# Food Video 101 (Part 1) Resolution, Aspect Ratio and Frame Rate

And then as the sizes get bigger, instead of referring to the short side, we start referring to the long side.
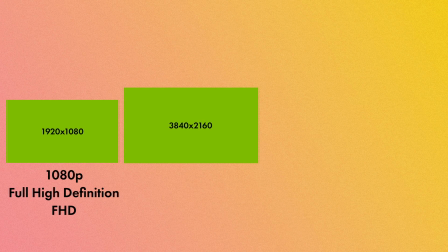[4:10]
So a video that is 3840 on the long edge along the top, that's nearly 4000 pixels.
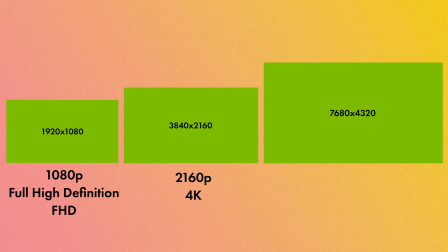[4:17]
We call that 4k. And 7680 on the long edge that's nearly 8000 pixels we call that 8k. Now today's video driven world 480p is considered fairly low resolution.
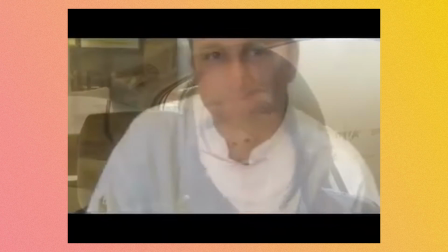[4:28]
Now I have some videos back from the early 2000s that are 480p and they look super low res and when we talk about cameras in the next lesson we're going to chat through how to prioritize which resolution you actually need. For now I just want to make sure you're understanding this concept of resolution and what it means when someone says a video is 4K versus 1080p. Now here's where we take resolution a step further. The relationship of the size of the long edge to the size of the short edge, that's what we call the aspect ratio, which you might already be familiar with this term and how it relates to cropping your photos, for example. And so the aspect ratio tells you how many units wide the frame is for every unit of height.
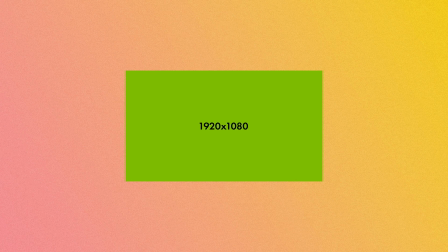[5:09]
So for example, in a 16 by 9 aspect ratio, for every 16 units of width, there are 9 units of height. 16 is the long edge, 9 is the short edge. And so if we do the math, we see that 1920 by 1080 is equivalent to a 16 by 9 aspect ratio.
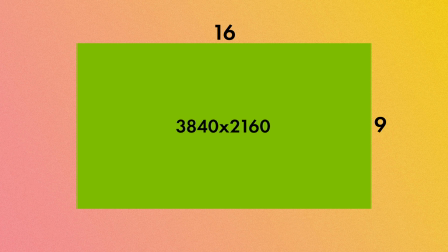[5:29]
So is 3840 to 2160 and so on. Most cameras typically capture video natively by default in a 16 to 9 aspect ratio.
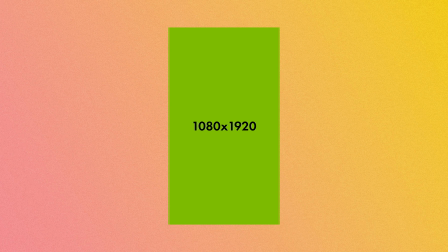[5:39]
Now if we rotate that picture, then we get the 1080 on the top and 1920 on the side, which is a 9 to 16 aspect ratio. Because in an aspect ratio, the first number always represents the top edge of the frame.
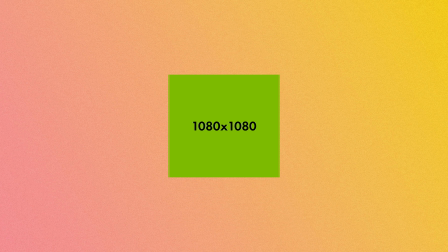[5:51]
And then if we crop that video, for example, to a square, a one to one, we have 1080 to 1080. And supposedly I'm bad at math. So that is resolution and aspect ratio. We're making great progress. So next let's talk about frame rate. Have you ever seen little flip books before?
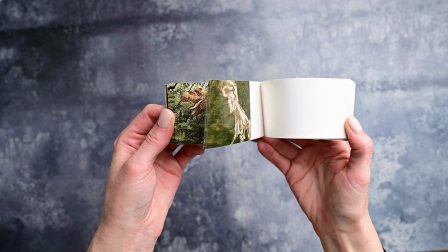[6:08]
I've got this one. If I thumb through this and I look page by page, we see a dinosaur and slight variations from one picture to the next.
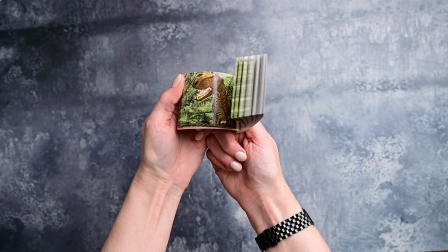[6:16]
But if you flip through it quickly, well, it comes to life. Moving pictures or motion pictures.
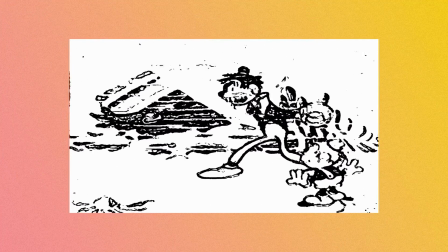[6:23]
Just like cartoons or at least pre-digital era cartoons were drawn one picture at a time and you played them through to animate them. And our camera is essentially doing the same thing when it captures video.
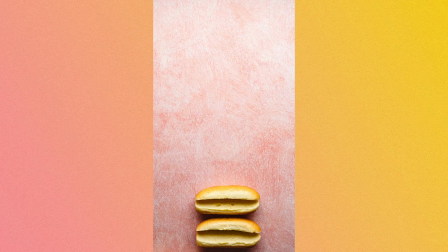[6:34]
It's rapidly capturing a bunch of still images one after the next and stringing them together to create a video.
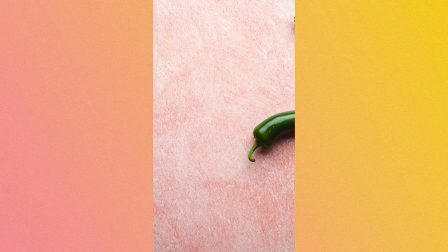[6:41]
And the number of frames that are captured per second of recording is what we refer to as frame rate. So for example, if you see that a camera is recording in 24 fps, Yes,
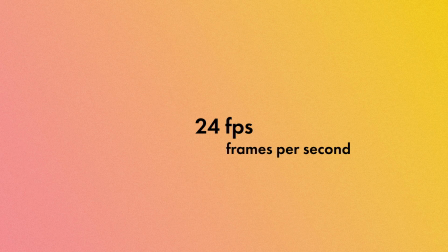[6:52]
that's 24 individual pictures or frames per second of recording. Other typical frame rates you'll see are 30 frames per second, 60 frames per second, even 120 frames per second. Now when it comes to frames per second, it's easy at first to imagine that more frames is better. But let's look through some footage and you can tell me what you think is best.
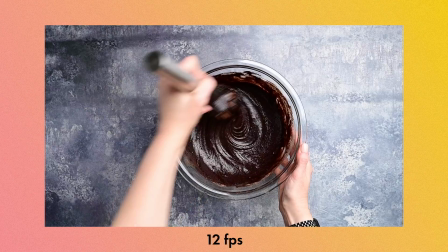[7:13]
So I've got the same exact video but played at 12 frames per second, 24 frames per second,
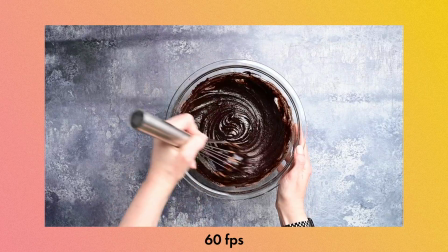[7:20]
30 frames per second, 60 frames per second. So what did you notice different between the clips?
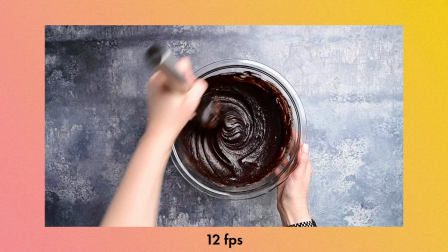[7:28]
Well the slower frame rates like 10 or 12 frames per second can be jerkier,
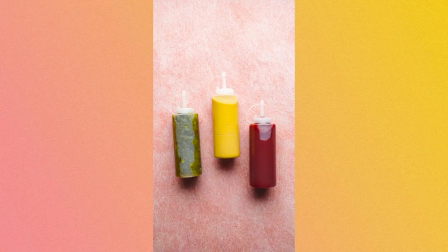[7:32]
which is sometimes can be desired like for example in GIFs or certain styles of stop motion.
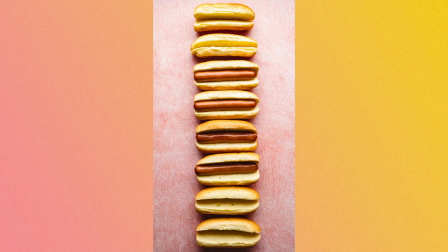[7:38]
It creates this feeling of whimsy and fun and we can choose that on purpose. But for more standard video applications like this, the footage didn't feel seamless.
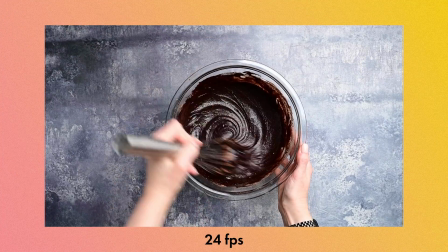[7:47]
So then 24 frames per second, that definitely felt a lot smoother. It doesn't feel choppy compared to that 12 frames per second.
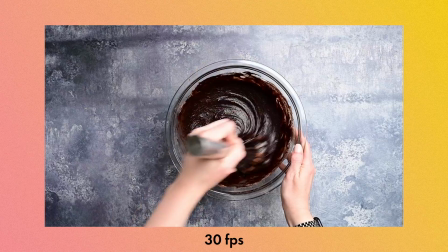[7:55]
And then we've got the 30 frames per second, which that feels just maybe a bit crisper, not a ton, but there's more frames. So there's a little bit less blur. Now, why would you choose 24 frames per second versus 30? Well, traditionally movies are shot in 24 frames per second. And it's said that what the human eye sees when it comes to movement in the real world is very similar to 24 frames per second. Like if you take your hand out in front of your face and you just wave it around and look at it, what do you see? Well, it looks blurry, right? That blur is more like 24 frames per second. Some people also describe 24 frames per second footage as looking more cinematic, but maybe you just want that little extra hit of crispness, a few more frames to define the subject as it's moving, then you'd go for 30 frames per second. 30 frames per second is also fairly standard for all of our online social platforms like TikTok, Instagram Reels have a preference for 30 frames per second. So then what's up with the 60 frames per second?
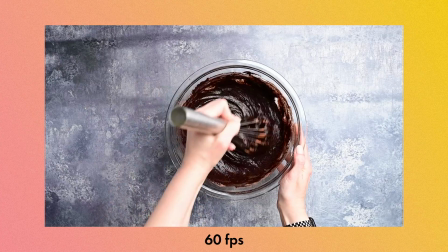[8:54]
Because that looks hyper realistic when we play that back in real time, which stylistically you may or may not like.
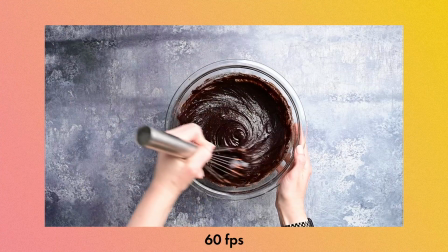[9:02]
But 60 frames per second has something else to offer in terms of slow motion because we can slow down our footage when we get to editing.
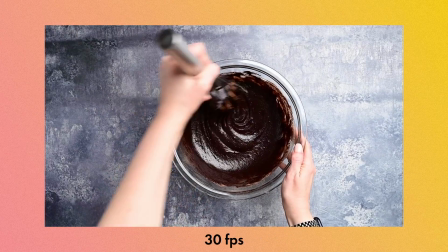[9:10]
But if we were to go to slow down something captured at 30 frames per second,
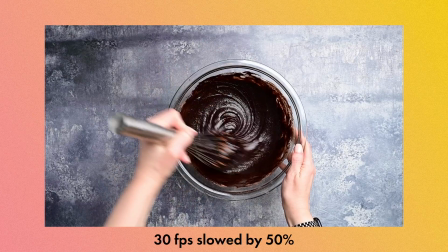[9:15]
if we slowed that down by 50%, that means that we would end up with 15 frames per second.
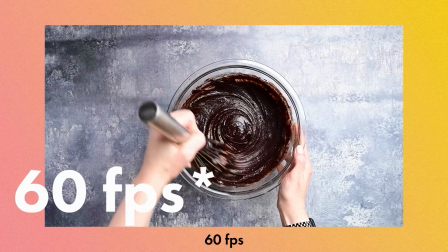[9:21]
We're back to jerky land. That's no good. But if we slow down something captured at 30 frames per second, we slow that down by 50%, that's 30 frames per second.
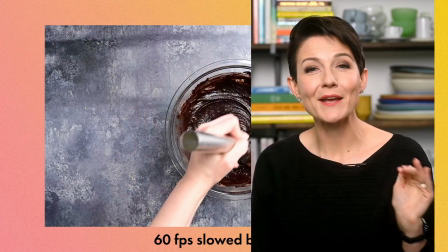[9:29]
Slow-mo and smooth as butter.
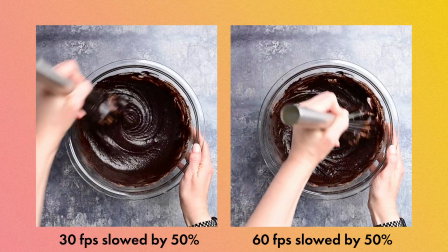[9:32]
And we can get even more slow-mo for really fast actions like splashes, those things that happen in a split second in real life.
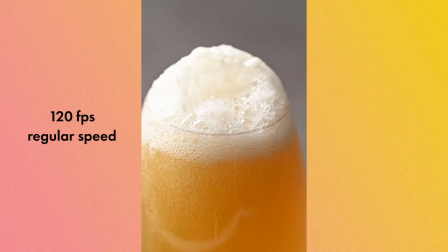[9:39]
But if we capture it at 120 frames per second, we can then slow that down by 75%,
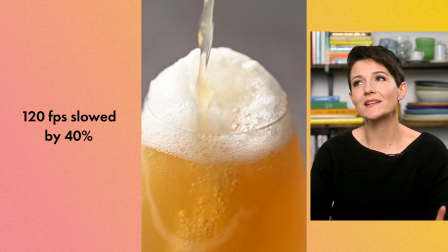[9:45]
creating 30 frames per second and gloriously dramatic slow-mo b-roll.
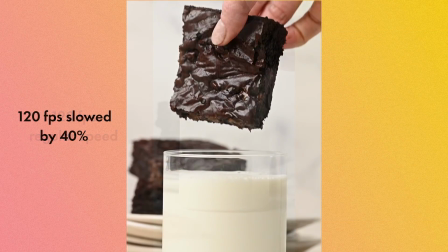[9:50]
So selecting a frame rate while you're recording a given clip is all based on what you want the final footage to look like.
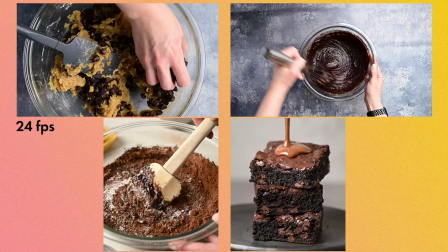[9:57]
Are you going for true to life and cinematic? Then 24 frames per second. Real life, but just a little touch of crispiness, 30 frames per second,
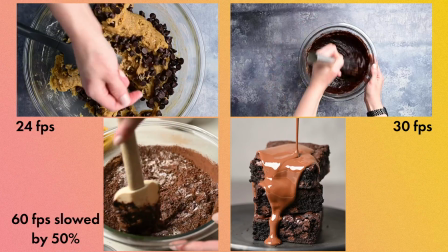[10:06]
hyper realistic or having the option for slow-mo, you'd go 60 frames per second and super slow-mo moments. We're going 120 frames per second. All right. So we just covered a ton of things. How are you feeling about resolution and frame rate? Does that feel good? I want to make sure you feel solid on these two concepts because we're going to be applying them in our next lesson talking about essential gear. And so if you need any help, you can join us for free over in the ByteShot community, which I've linked down below. But for now, let's head on to part two of this series. Let's talk cameras for video.